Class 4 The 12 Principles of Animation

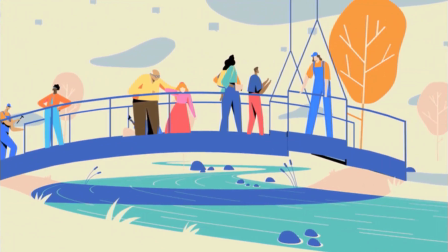We, with this, we're talking about solid pose. For instance, we're talking about clear silhouettes,
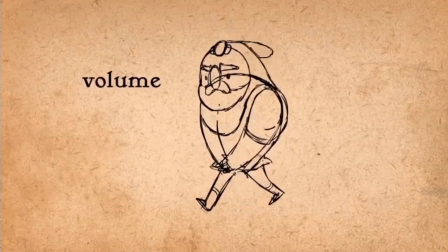how to position your during the course of animation, how to position your character that this thing is clear.
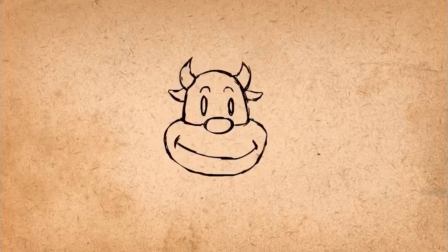The action that is carrying is also clear. So for instance, you find this character.
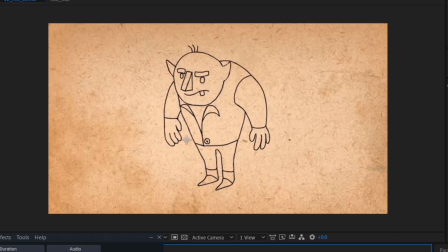Is that before you can see okay with this particular image here now, okay, this is like a monster looking human figure, right? And that is it. Though it sends the message across, but there's some level of depth that
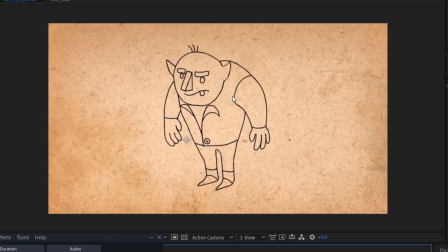this character is missing in this character, as opposed to when we now have other extra, just little, all these little details that now gives it some sense of volume.
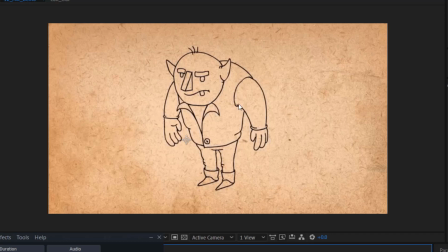That is, you can see in the arm now, there's some overlapping happening, there's some fold happening here. So you can see, so with that, it gives some level of, so, but in our
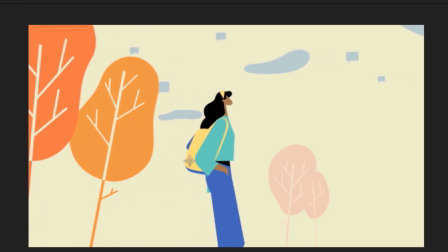emotion graphics that has character, right? This is a typical case of motion graphics, right, with character.
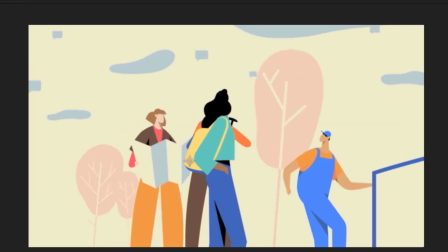So you can see the principle of solid drawing happening here.
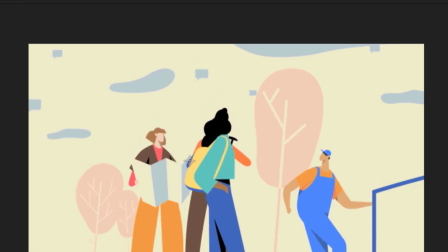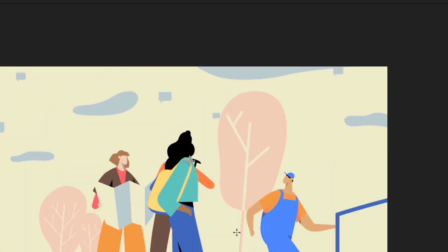You can see it happening here.
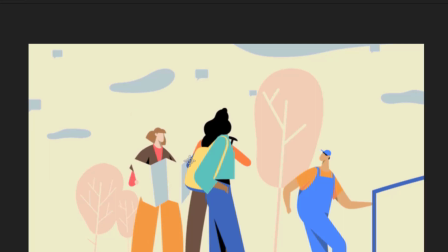For instance, see this lady, okay, let me take it to this place.
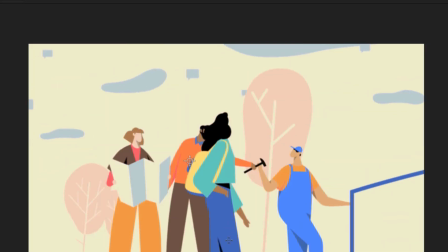Okay, you can see the overlapping happening between. It's clear there is a shade, there is a shadow being cast here,
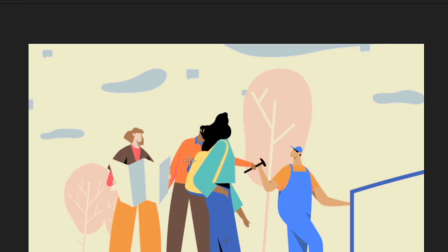being cast here, that gives us the sense of depth. Okay, see also this person collecting hammer. The second leg wasn't just taken through the first leg there and left to just be blue alone.
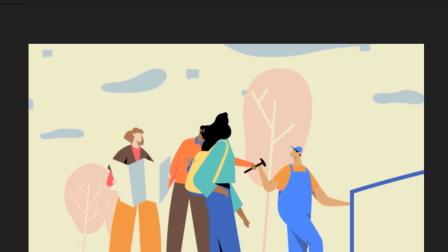Rather, they made sure that there's a shadow cast both down here and just a little bit here. And you can see it in the arm area. So all of this, and yes, there's one happening here.
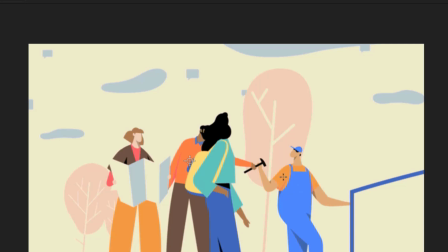So all of this adds up in giving depth to your character. Yeah, and you must take cognizant of this to like make your
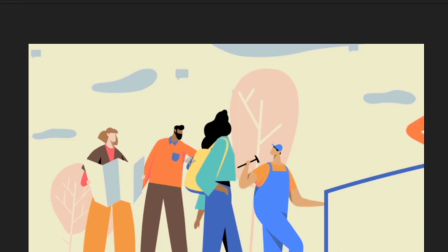animation, your character look much more three-dimensional.
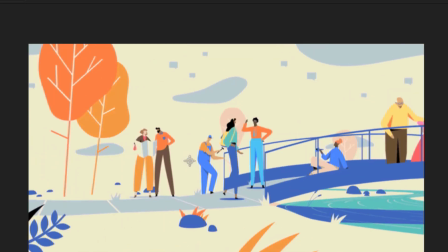So here we find this other person trying to wave now.
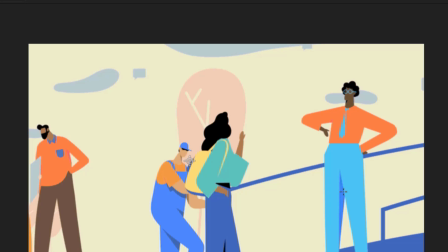You see there is a shade happening on his leg here to like make it pop. Imagine if he's not there, it will just look very flat. It will look very, very, very flat. So we find here too.
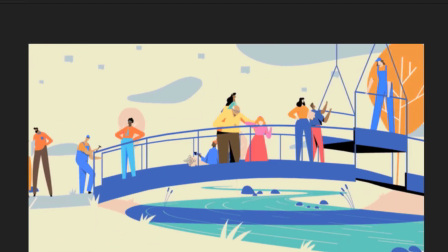So this one has to do with environment now. You can see this bridge being brought down, right?
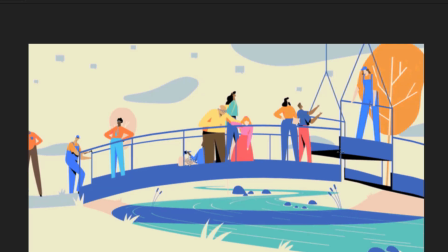Underneath it, it has a different shade. It's actually totally black here, as different from the other part of the bridge that is being brought down.
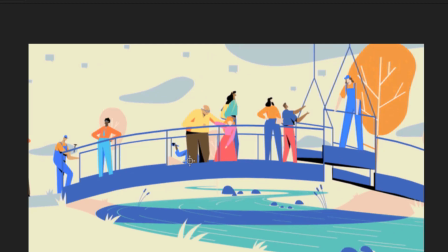That's being brought down here. So this is how this principle of solid drawing
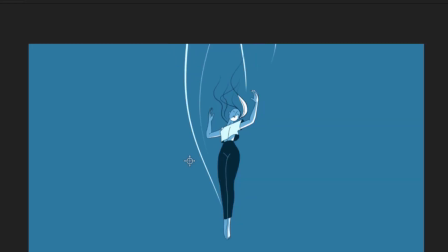is achieved. Yes, this is how it's achieved. Okay, this is another example too. We find this lady now coming, being inside this water. When the leg are close to each other, right?